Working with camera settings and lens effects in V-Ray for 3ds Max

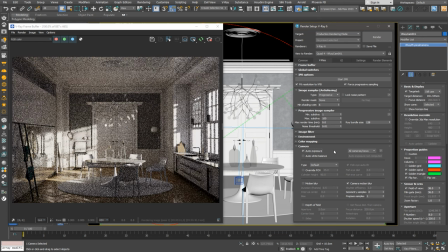We can turn on auto exposure and auto white balance to see how they change our render. These auto settings are super handy when testing different lighting setups or HDRIs in animations.
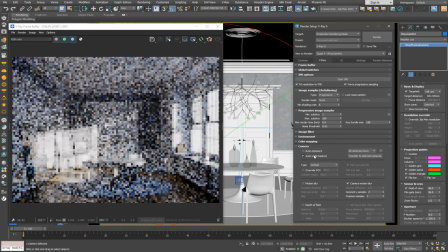If we like the changes, we can save these settings to the camera. Let's check what has changed in our camera settings.
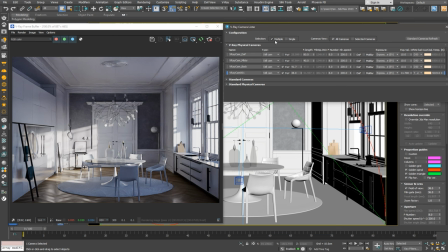We'll see that the exposure value and white balance temperature value have changed. For simplicity, let's round these values to the nearest whole number. Now that we're happy with the exposure and color, we can add some effects like depth of field.
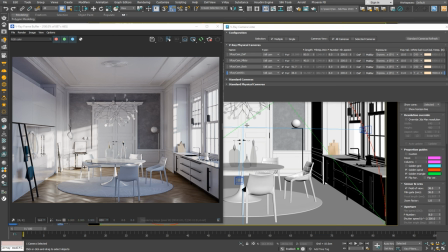Let's look through our camera that we have in the scene that needs some depth of field.
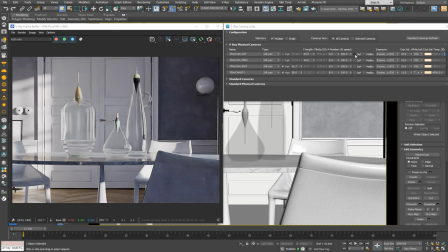I'll turn on depth of field in the camera lister for our close detail camera.
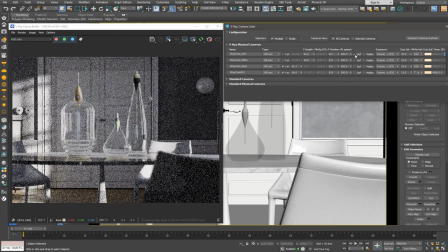With the default settings, we don't really see the blur effect.
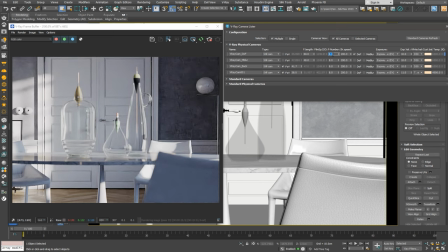So let's make the F number 2 to make it more noticeable. The focus is currently on the door in the background, which is a bit odd because we want to highlight the bottles in the foreground.
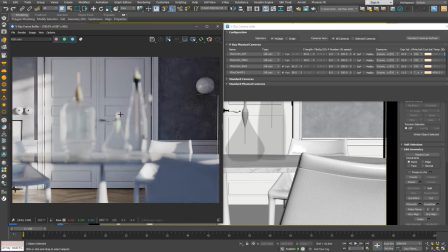We can change the focus directly from the frame buffer by right-clicking and choosing Set Focus. I'll click on the left bottle, and the focus will adjust automatically. Now, let's add a motion blur effect.
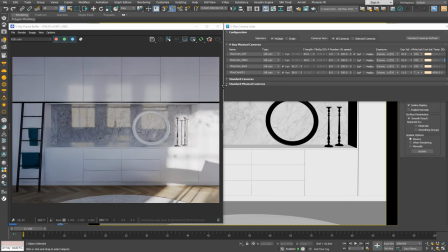We'll need this on a camera that's focused on the ladder that's animated to roll along a rail.
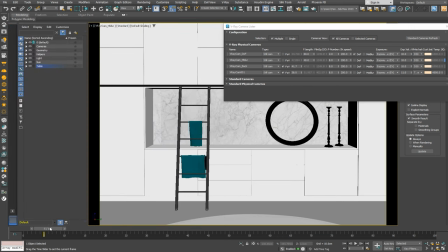We want to show that it can move.
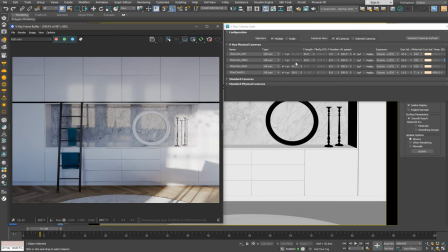To make this effect noticeable, we'll need to turn it on in the camera lister.
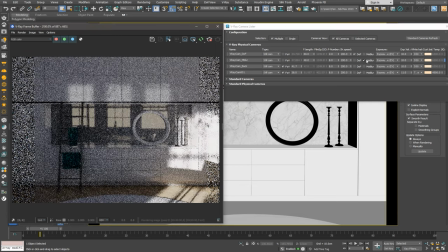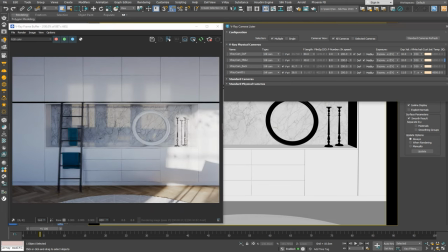We'll also need to adjust the shutter speed. Making it slower will increase the motion blur. Let's try with a value of 100. Now our ladder seems to be moving as fast as Lightning McQueen from Cars.
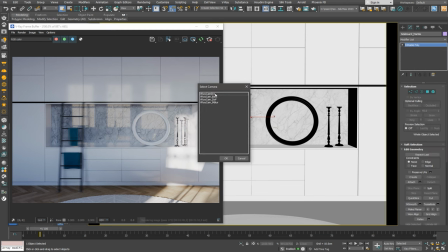Now let's render our room from the first camera view and push our image to look even more real.
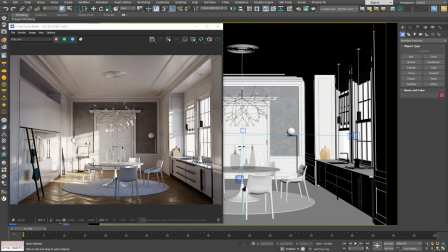Usually, when we have a really bright light source like the sun, there's a bit of glow where the sunlight hits.
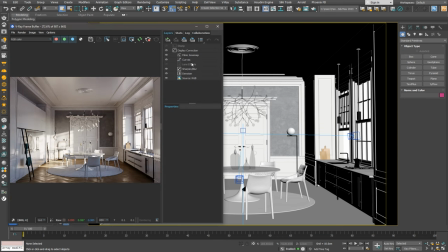To make this happen in our image, we can enable the lens effects layer. We have a glowing sun effect. We'll need to adjust the intensity and size of the glow and add some lens dust for an extra touch of reality.
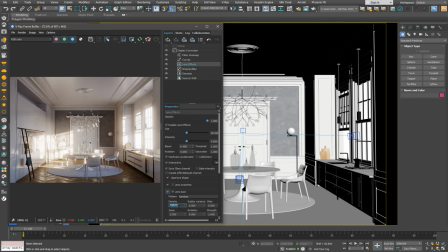We also have a nice chandelier. It would be a waste not to show it off. Let's open the V-Ray light lister that lists all our lights.
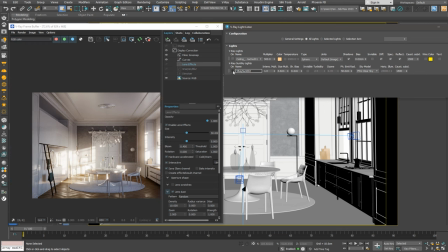And let's turn off the sun because, well, why would we need it if we have chandelier lights?
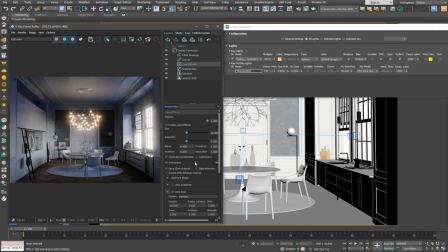Let's turn on the small V-Ray sphere lights on the chandelier. Immediately, we get a softly lit room with flares on the light bulbs. We can make them fancier by adding lens dust or streaks.
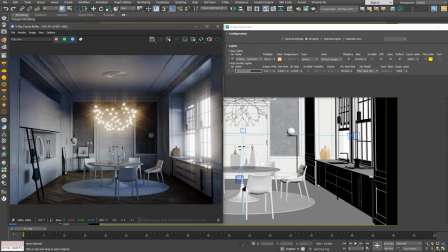And voila, our room looks like it's ready for a fancy dinner. Thanks for sticking with me till the end.
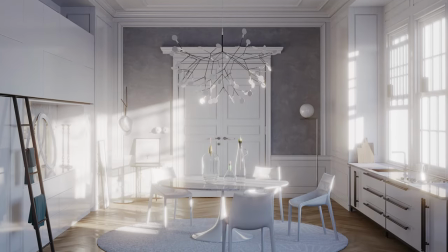Don't forget to check out the rest of the videos from our beginner series, or our blog and documentation for more tips and tricks.
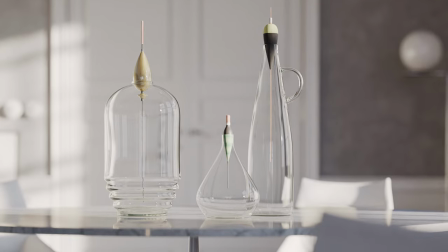I hope you found this tutorial helpful. See you soon!